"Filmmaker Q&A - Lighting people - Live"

Sometimes people have done it with like a net, big net frames that you could put in the background, but then you've definitely got to make sure they're out of focus. And if they're not, it can look a little bit weird. So we've tried to avoid it. This example just here, we did for a client for Black History Month, and we had to do, I forget how many interviews, but I think it was 5 interviews in this kind of meeting room floor of their offices. And we only had certain meeting rooms for a certain amount of time. So we did the bulk of them in one meeting room, and then we had to move because meeting rooms get booked. This was what was available. We had to move to another room for the last interview because the guy was much later in the day. So that room was really hard to work. It was a very small corner meeting room. So a lovely meeting room in the context of what they're doing, because they can see out, and it's got 2 sets of floor to ceiling windows, and you've just got light coming in from everywhere. And then the other 2 walls have like a TV at a slightly awkward height, and then a shelf with coffee and tea and stuff. All very nice, you know, really nicely done, but just distracting. And then obviously the door's just here. So you've got this trifecta of difficult things. You either end up shooting out the window, or you shoot against a really uninspiring wall. Now you can make walls look interesting, and if it's a bigger room I might have gone for it, but this one had too many distractions at head height, and I hate it when we have an interview and something's cutting across their eye line. Or I have put people on Apple boxes, built a whole platform of Apple boxes just to raise them up so that something within the room that we can't move is not at their sort of head height at a distracting level, so that we can shoot down on it a bit or up on it, whatever we're doing to get around that. So here we had no choice, and we had to go with it, and I thought, okay, I can do this, and I'll show you how we did it.
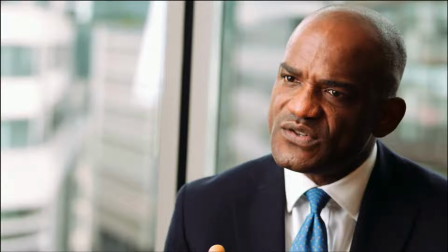So cut to the screen. It's a relatively nice frame. I actually quite like the way it came out. I think that the guy looks good in it. It works. We've got quite a lot of down on the right hand side of his face, but I like that.
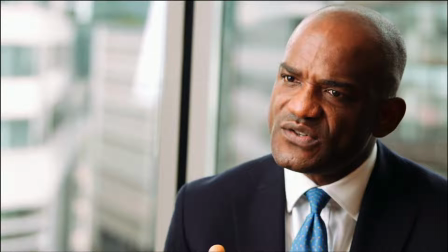It's kind of cool, you know, it's a little bit more cinematic. We talk about cinematic. That was the original question. I'm sorry, Alona, I've gone so far off piste here that we're no longer talking about cinematic, but we've come full circle to it now. So on this side of his face, it is down,
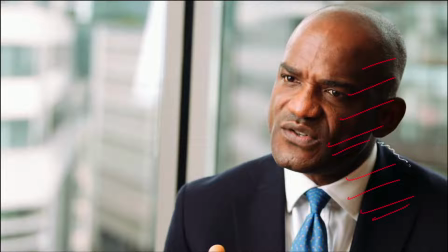which is cool, but we've got a little bit of edge coming in down here, and on his head, just cutting him out a tiny bit. And then on this side of his face, he's got the light that we're bringing in, a little bit of light from the windows. That's that. Look at the eyes. Wonder if anyone can see that.
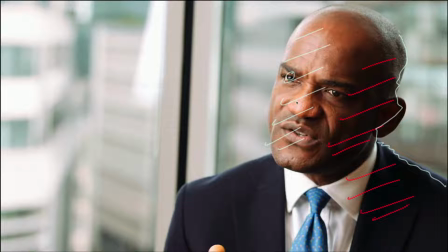In his eyes just there, we've got a catch light, and it is wow, not perfect. It's not bad for what we had, because we only went in with a certain setup. We had two Kinoflows. Actually, we had three Kinoflows, but we could only get two really in the space to make any difference to this.
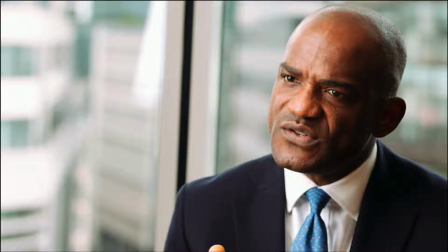So I'm going to show you what cheat we did. Let's see, just skim forward.
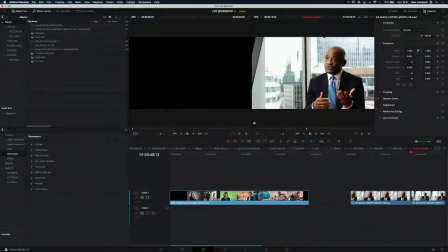Let's jump to this one.
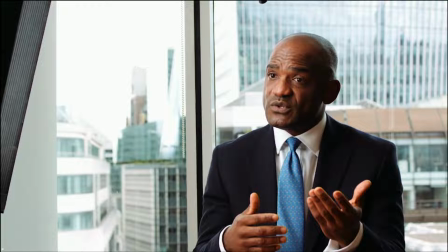Right, this is the wide shot, and here we start to see all of the cheating that's going on. So a couple of things to call out with that. One, these are Kinoflows. They are in shot.
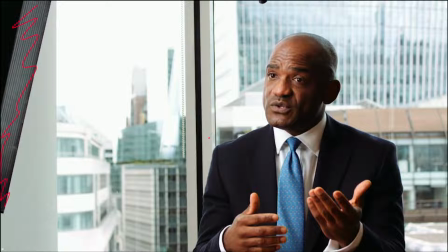I kind of took the view that it was much better in this case to have the Kinoflows as close as humanly possible. I would have got them closer. I would have cut into this window just here. If the table hadn't been there. The table, we couldn't move. You often find it in office blocks. Tables are locked in position.
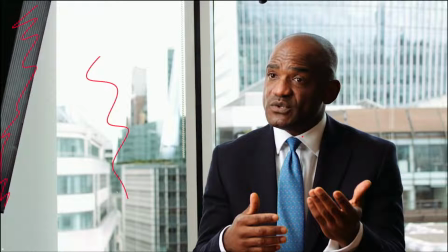And when a table's locked in position, it'll be locked in because of the cabling. Sometimes they're really heavy. Sometimes they've got like phones and network and power running up to them. That was the case here. So we couldn't move it. And that's as close as I could get the Kinoflows. It gives just enough light that it isn't crazy ridiculous on his face.
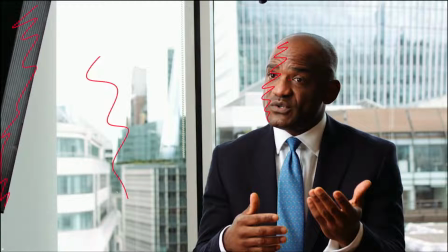Because if he didn't have that Kinoflow light, it would be a really hard ratio from this building in the back. And this is more blown out than I would like, but it works okay because you can see enough of the city and things.
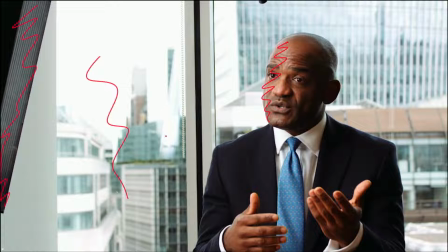And with that previous shot on the close, I think it works quite nicely. See a little bit of Kinoflow there, but we lose it in the reflection, so I wasn't too fussed about it. We actually then removed the Kinoflow from shot. I just comped it out, copied a bit of this wall, pasted it in, and got rid of it.
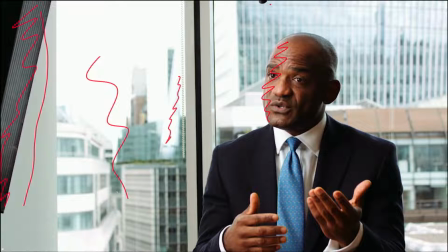I would have bitten the bullet and rebuilt the side of this building if I'd have had to. And the microphone, again, yeah, I always take the view, get the microphone closer, as long as it's not going to cross their head as they move, or hands, anything like that.
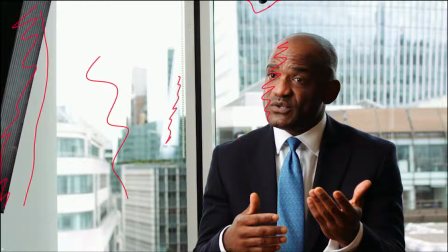Get the microphone as close as you can, and then just paint it out, and that works fine. So that scenario is my nightmare, but you can make it work.
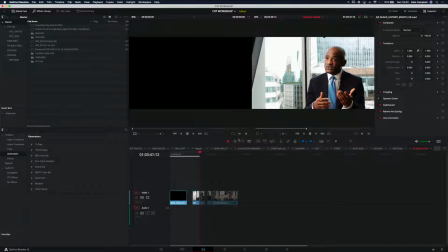You can do it. It is definitely something you can get around if you have even a basic kit there. 2 Kinoflows is a relatively straightforward kit. If we had HMIs, we'd have cooked him. It would have been it would have been impossible to use them in that space. So even if we'd had more, it wouldn't have been suitable. Talking earlier about bringing the lighting closer, it would be too much. It's a tiny room. You cook your subject, they sweat, they don't look good. Defeats the purpose of you being there, making them look all professional and good in their office space. So Kinoflows are cool. A lot of the time now people are moving over to LEDs. So we're on the Broncolor F160 LEDs, and they can be strapped into all kinds of modifiers. I know that a lot of people use LED equivalents of Kinoflows. You've got quasar tubes and all the rest of it. So there's plenty of options, and you can get really punchy lights in a small size. So even something like this, the Lycos panels, if you're in a dark room, that's tons of light, plenty. So you can diffuse that, make it bigger, make it soft, make it flattering. If ever you're in doubt about what to do with someone, don't go with a harsh ratio. I've gone with a harsh ratio here because I knew what I was aiming for, and in fact, I think I've actually got with this, do I have somewhere, I was sure that I had some behind the scenes shots of this guy, because I might not be able to find the BTS photos. Well, this will be interesting. I don't think I've got this particular setup, but I've got a
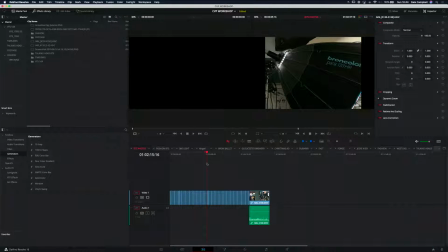few. So let's just cut to this and full screen them, and then I'll move on to a different question because I have lingered on this for a while. So within this setup just here, we have a few, yeah.
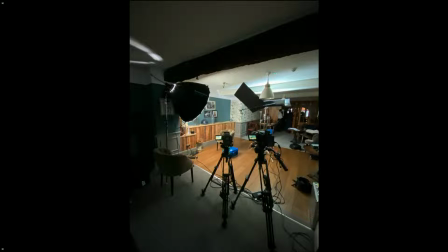So this is using a Broncolor Para 133, and that's giving us a circular catch light, which is really cool. This is one of the setups that we saw earlier, actually, or a very similar one. You can see we've got a little bit of flagging going on the right. We've got a Kinoflow boosting up into the ceiling, and then we just got our 2 cameras. Again, it's a pretty straightforward setup.
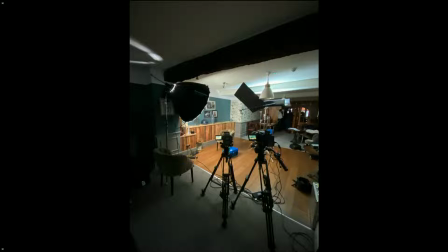2 lights. I don't tend to do the whole 3-point lighting thing all that much.
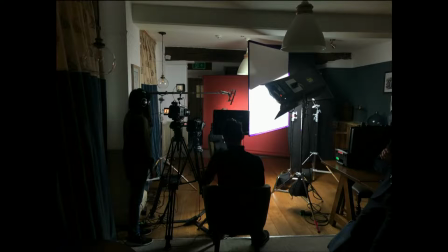Most of the time, I will just favor 2 lights, maybe a light and a background light.
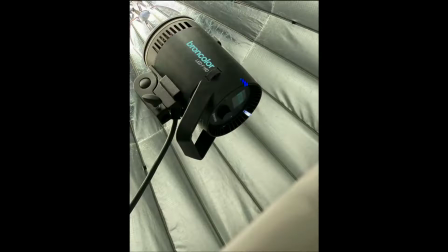That's what we've got going on just here. This is some of the paper background stuff that we saw earlier. That's, again, Octobox over a table. I'll come back to that. So this one's kind of cool. We have, this Kinoflow isn't actually on. This light is pretty much all that's playing, and this one over here, just draw around those for you. So we've got that one there, just bouncing into the ceiling, giving general light to some of the stuff that's happening in the background just here. And then this is everything. This is what's giving you the light. And that's pretty close. That's a pretty large source. That's a Broncolor Para 133. So we've got the LED light in there, and it gives you a nice circular light, beautiful, slightly above head height, and you don't need anything else.
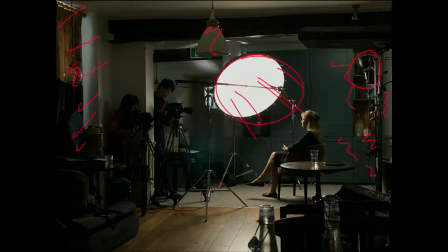That's it. Killing all of the lights in the location here, shutting the curtains, making sure that we can control everything, and that's how we roll.
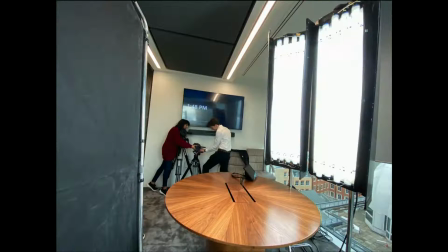That is what we do day in, day out when we're not in lockdown. Aha! This is the setup. So this is what our guy a moment ago would have seen. We have our Kinoflows just here.